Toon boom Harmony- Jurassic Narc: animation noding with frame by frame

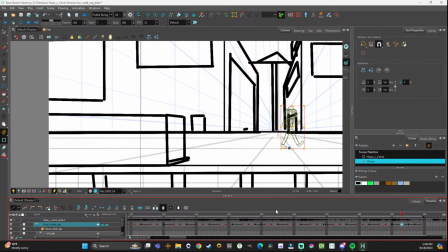(35:22)
Now my second animation is going to be fun because he's going to be walking towards the camera, and he's going to be smoking and pull a cigarette out of his little thing. But I'll probably do those in 2 separate sequences. Like this is a very easy, I want to say easy, it's very easy-ish animation.
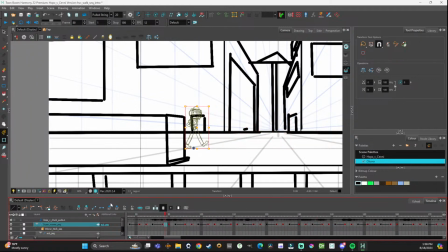(35:41)
It's got a lot going on. But watch, this is going to look a lot more smoother than the last one. So we start them here, and do our video thing, and then we'll get into the squash and stretch. So as this is setting up, again, I will be having t-shirts online soon.
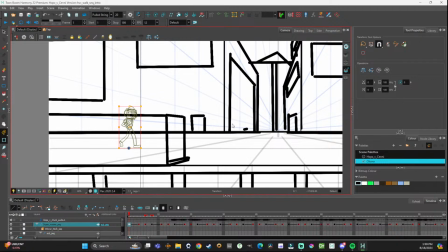(35:57)
If you haven't checked out the newest stickers, you should give my website, lootconcepts.com, a nice little thing. You know, just a little visit, a little hello. I am also getting ready to have a new batch of stickers.
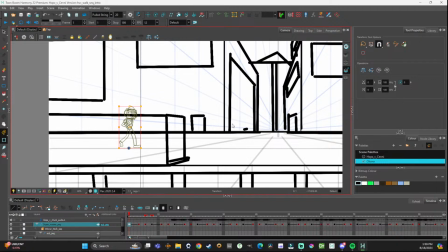(36:12)
I'd stay up to date on either Patreon or go to my Instagram, man.
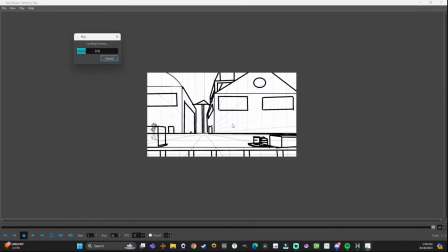(36:18)
My Instagram, I've been posting stories about like which ones I should do next, setting up polls, trying to be a little bit more interactive. Times have been a little tiresome, so sometimes I'll take my little 2-day breaks if I need them. This whole gym thing and working out in the shirts is very
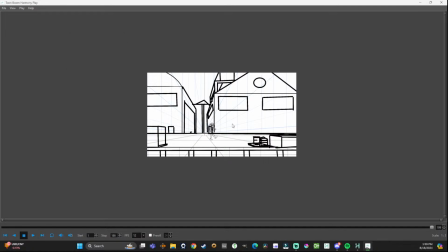(36:38)
rewarding in its own, but at the same time, let's get back to this guy. That way I can get to that other squash and stretch part, and we'll see how much better it is. So see this? We have our first walk cycle. We have noted everything so it doesn't look so janky.
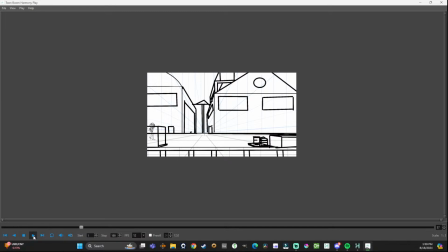(36:55)
It's going to look way more natural. See how he has his little pauses? It actually looks like he's walking across the screen instead of just, you know, gliding across.
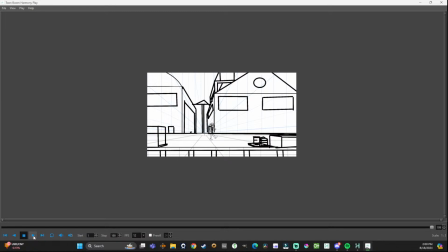(37:09)
If we wanted to, we can go into those nodes and set the velocity for each of those, so it's kind of like it picks up as it's going. You know, like it'll pick up and move accordingly. It'll just do that ease in, you know, like a rowboat.
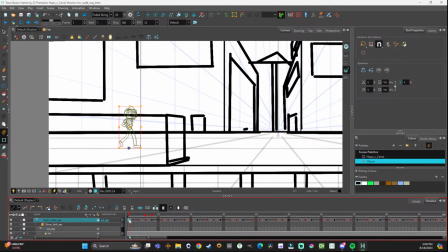(37:28)
Now, squash and stretch. This is gonna be fun. This is where that other node comes in handy. Let's say we go here, the sub node. Boom. We're gonna place him down here on his first node, right?
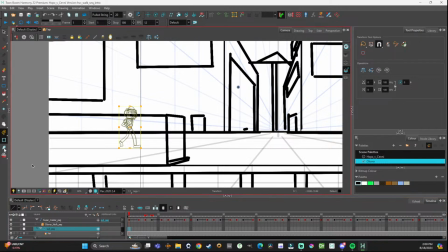(37:48)
Oh wait, did I fix the secondary node? I did not. So we're gonna move this guy right below here, right on center line. I'm gonna do this for the video here. It's gonna go away because I gotta do the coloring, and I'll have to take them off to do the coloring and then reapply them.
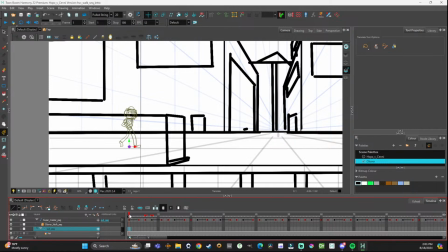(38:05)
But we'll do it for now. So here is gonna be his initial squash pose, right? So I'm gonna drop him one little click because I have it on thing.
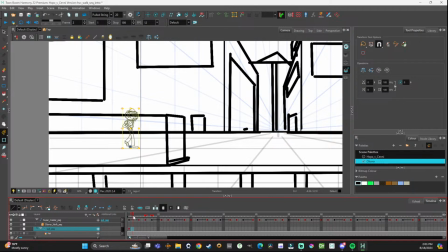(38:18)
And as he has his foot centered like that, his body's going up. So
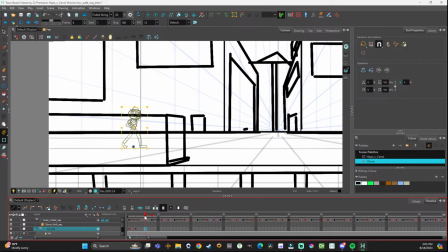(38:36)
he's squashing and stretching as he's walking, so it gives him a little bit more. Honestly, I'm starting to see the pattern.
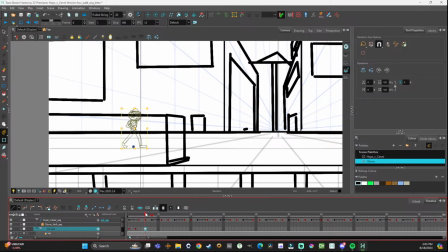(38:54)
So we can copy this guy and throw him here. So he's the same. Boom. And then his high point's going to be here. And then we'll place him here.
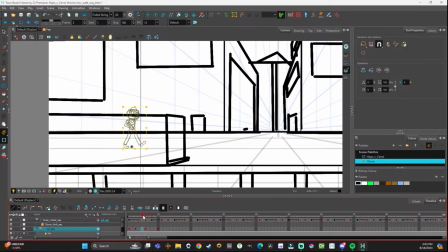(39:17)
And then that'll repeat, right?